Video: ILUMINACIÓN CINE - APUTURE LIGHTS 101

Soy Daniel Blanco, director de fotografía de cine, y en esta nueva sección del canal haremos algunos reviews, pruebas y reseñas de equipo cinematográfico para fotografía, cine o video, desde lo más sencillo hasta lo más profesional. Y qué mejor que empezar con las nuevas luces Aputure, que seguramente habrás escuchado de ellas.
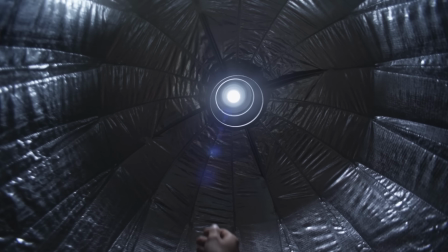0:16 Yo te voy a hablar de tres modelos específicos. Vamos a verlos. Si eres nuevo por aquí, no olvides pasar a suscribirte, dar like y activar notificaciones para que no te pierdas ningún review, curso o experimento cinematográfico.
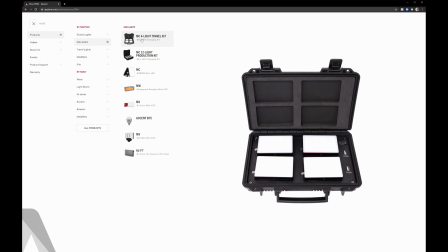0:29 Lo más importante es conocer los diferentes tipos de luces que existen para cine, fotografía y video.
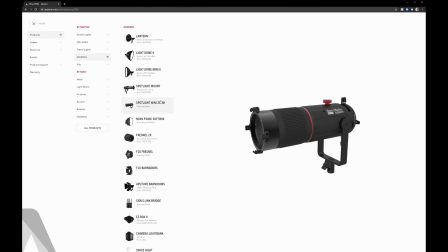0:34 Pero más importante que eso es conocer qué hacen los modificadores.
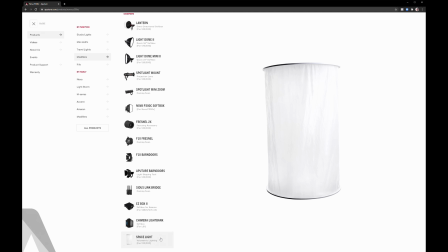0:39 Esto lo va a definir todo en tu trabajo como cinefotógrafo. Vamos a verlo.
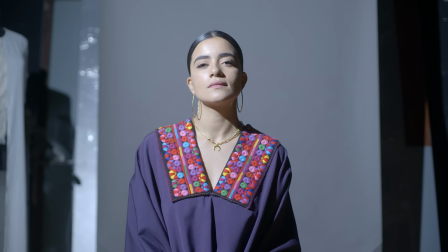0:45 Esta es una misma luz trabajando con distintos modificadores, es decir, instalando distintos dispositivos frente a la lámpara.
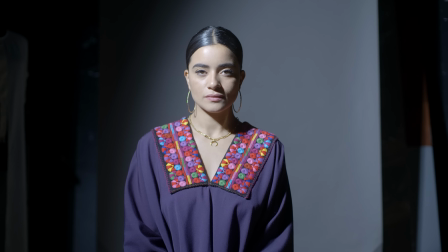0:53 Esto provocará un cambio en la calidad de la luz, y por calidad nos referimos a qué tan dura o qué tan difusa es.
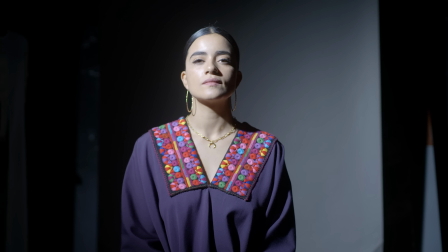1:00 Esto lo podemos notar en el corte de las sombras.
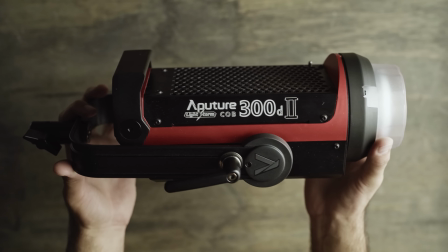1:07 Esta es la Lightstorm 300D Mark II.
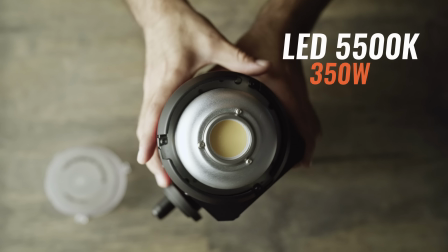1:09 Es una luz LED de 350 watts con montura Bowens, lo que lo hace compatible con distintos modificadores, incluso de foto fija.
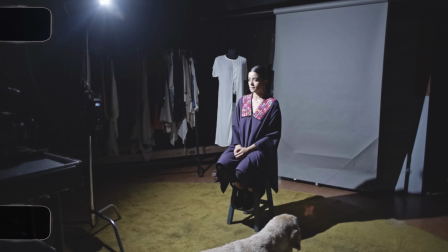1:17 Voy a mostrártela iluminando directo sin modificador, para que veas la dureza de la misma.
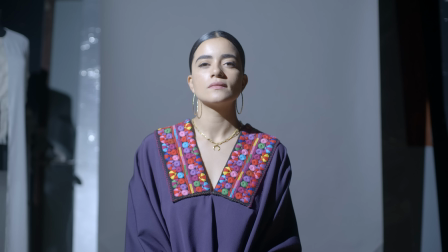1:24 La luz es dura, ya que la fuente de luz es pequeña en relación al personaje. Por ejemplo, el sol es luz dura porque es muy pequeño en relación a nosotros.
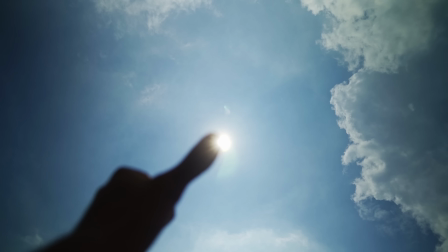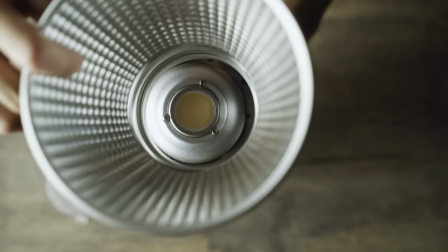1:40 Ahora te lo muestro con un reflector de 55 grados. Esto nos permite contener la luz.
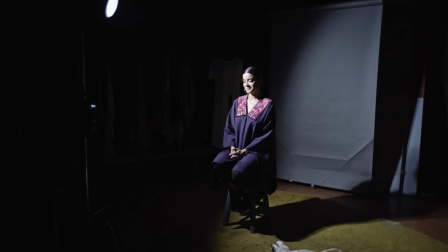1:45 Como puedes ver, en la parte trasera tenemos un corte de luz.
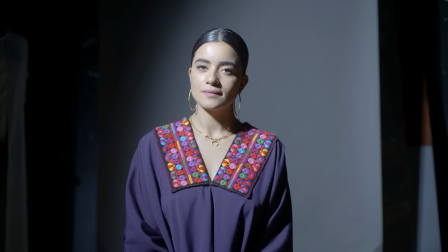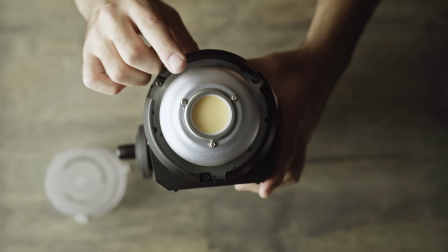1:54 Ahora, existen cajas de luz y modificadores que hacen la fuente mucho más grande.
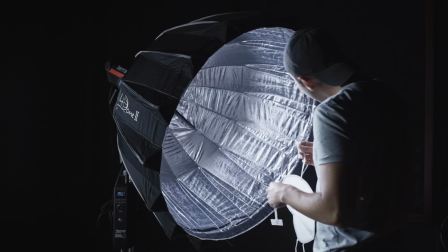2:00 Además de poder meter distintos niveles de difusión o de materiales difusos,
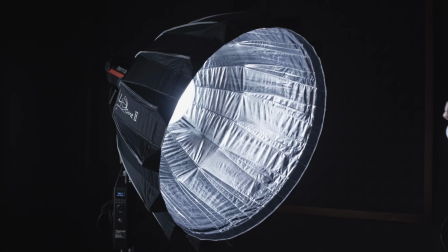2:05 la fuente relativa al personaje es más grande, lo cual cambia la calidad de la luz.
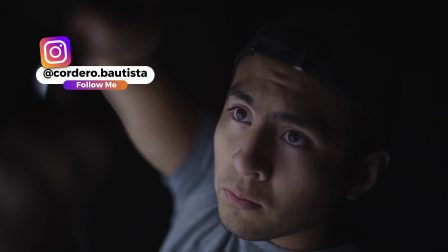2:11 Te lo muestro. Él es Joaquín, mi asistente y gran fotógrafo. Síganlo para que vean su trabajo. Vean cómo la luz ahora es una fuente mucho más grande y nos va a marcar una luz mucho más difusa.
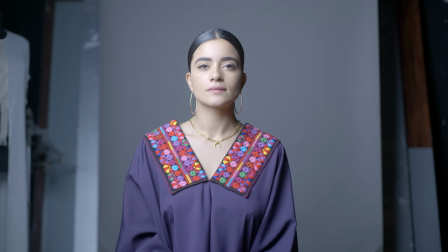2:27 Ella es Paulina, mi novia, actriz mexicana, guapa. Está iluminada con una luz mucho más grande y mucho más difusa. Aunque es la misma lámpara, tiene un modificador que lo hace más grande. La luz viaja por toda la habitación. Si queremos evitarlo, podemos poner otro modificador,
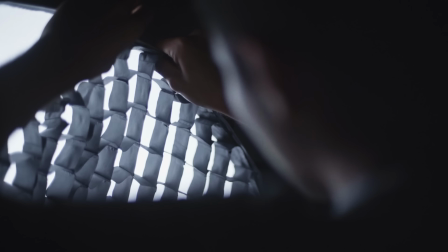2:51 que es un grid o la famosa huevera, que nos permite mantener la calidad de la luz, pero mucho más concentrada,
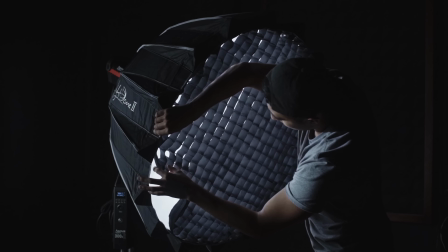2:59 evitando fugas en las orillas de la habitación.
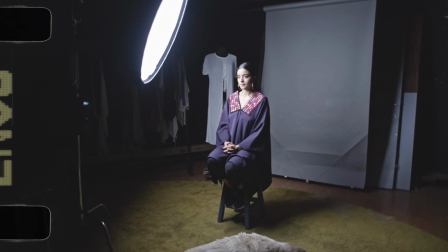3:05 Si te fijas, nos da la misma calidad, pero nos ayuda a mantener un mayor contraste, evitando que la luz rebote por toda la habitación.
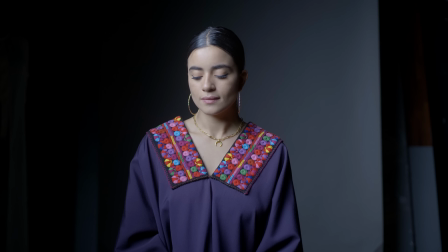3:18 Seguro este look será de tu interés, ya que es muy común en videos de YouTube, películas, series, y nos ayuda a tener un mayor control con la luz difusa, lo cual es muy importante en el trabajo fotográfico.
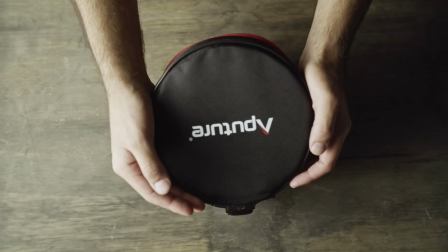3:32 Ahora, también existen modificadores que siempre hemos utilizado en el cine.
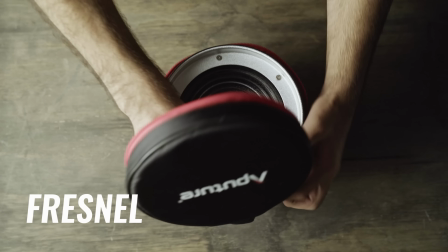3:36 Así como utilizamos lentes en las cámaras, utilizamos lentes en las luces.
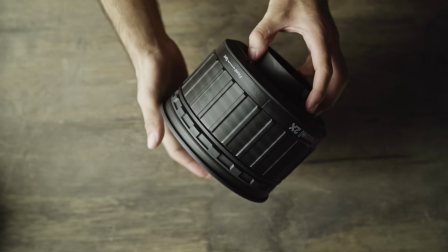3:42 Una lentilla Fresnel nos permite condensar la luz y concentrarla en el factor que decida el fotógrafo.
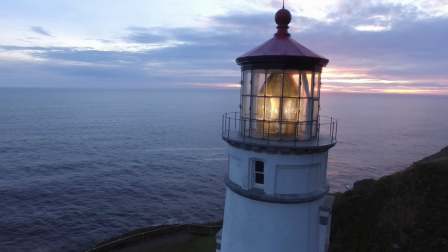3:51 El Fresnel lleva el nombre del autor y no es tecnología nueva. Se ha utilizado durante mucho tiempo en los faros para concentrar la luz y lanzar un rayo lejano y concentrado.
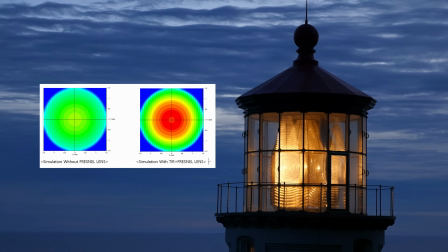4:00 Esto es básico en el cine.